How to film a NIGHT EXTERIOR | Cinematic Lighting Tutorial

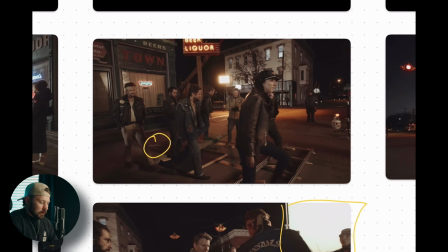So that's, that's Jody Comer's, uh, mark right there. and we've got this light here. And then I forgot to grab a picture of it, but there's this big old cherry picker right here. And that's creating this pool of light here.
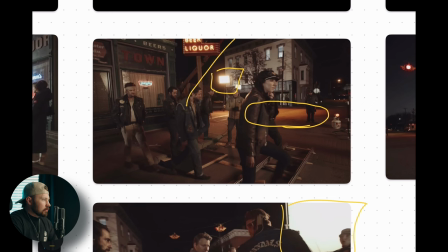Um, um, and it's probably, you know, hitting her a little bit as well. So it's, it's, you know, it's basic three point lighting still like we're, we're, they're really doing some pretty good,
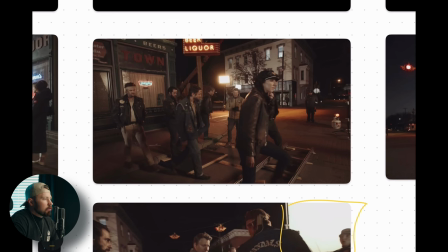just standard three-point lighting and they're just motivating it from the things that are happening all
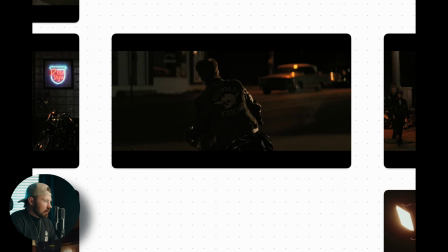right so then here like I said he Austin Butler he like gets on his bike so now that light that key light is gone from over here and the key light has moved to over here so it's giving
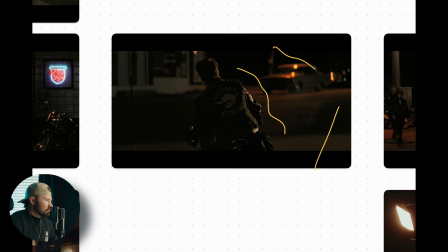him that edge there and then I'm sure it's it's hard to I don't think I really see it but
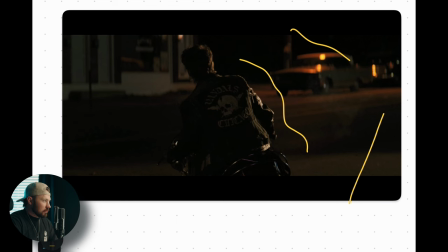that warm light is probably still giving him something from over here. At least just, at least just filling it in and bringing up those, those levels just so that it's not crushing completely into black. And then, you know, in the scene, we've got those lights.
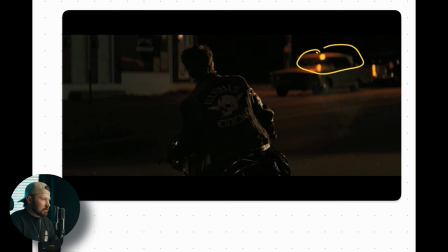They probably have those, uh, those panels up on that pole there. And it's highlighting that, giving that nice pull of light there.
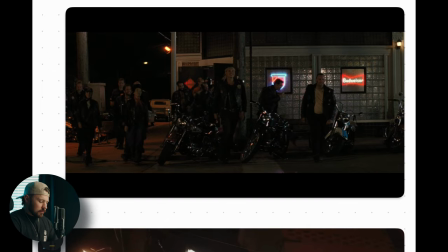And then as they're, as the bike gangs crossing the street, we've got that key light back on that side and it's giving them all that nice light there. And you can see they probably, um, it's, it might just be that cherry picker, but there's, uh,
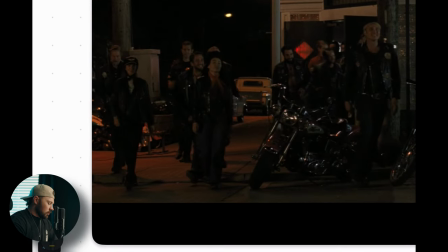there's something giving a nice warm glow on that camera left side of the face, uh, either the cherry picker or that little thing, Or maybe they moved that, uh, it was, it looked like it was like a 12 by 12.
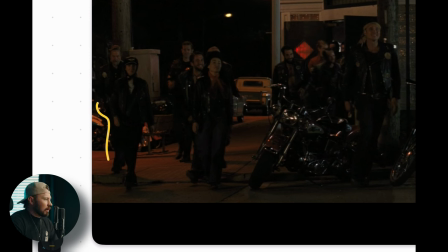Um, so they just maybe moved that 12 by 12, you know, bounce and just stuck it over there and giving them that.
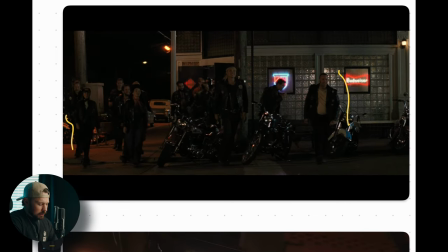So, and like I said, we can see those lights in the background creating that depth.
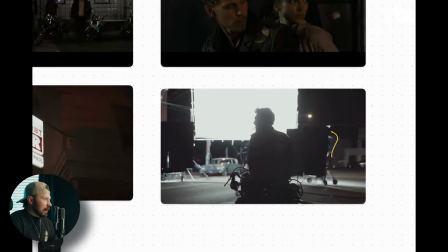This is, so as they're getting,
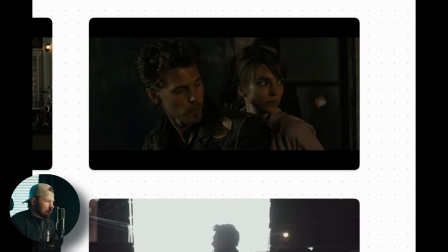she gets on the bike with him, like the biker gang, they They kind of come out, they're razzling her, and she gets on the bike with Austin Butler. So here you can really see what's going on.
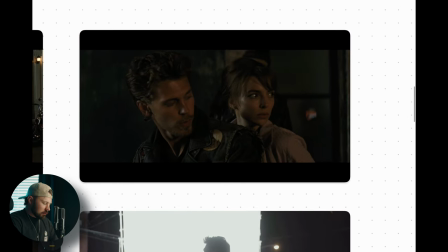And they actually, I couldn't grab the still from this.
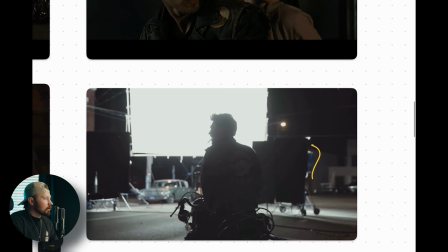But in this scene, they actually have two of these big key lights going on.
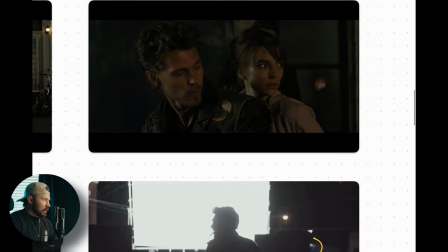They have this one here that's sitting down this side.
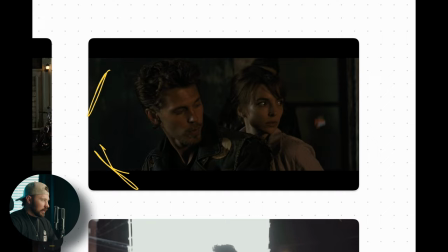And then they actually had another one sitting back over here. So it was like further over here.
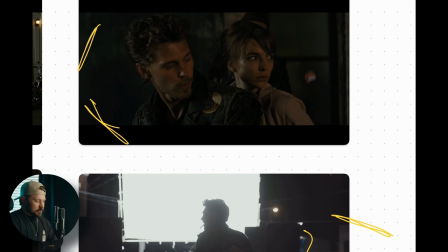And that was just being able to give, you know, a nice wrap of light around his face, her face. And then, like I said, we can really see it here,
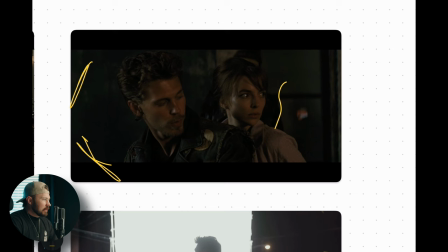that warm light keying them on the left side of their faces. and whether that's from that 12 by 12 or it's from uh that cherry picker
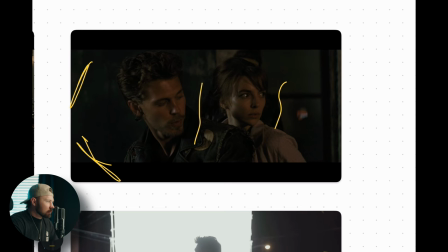or something it looks like it's probably from that 12 by 12 that's my guess one thing that really helps with lighting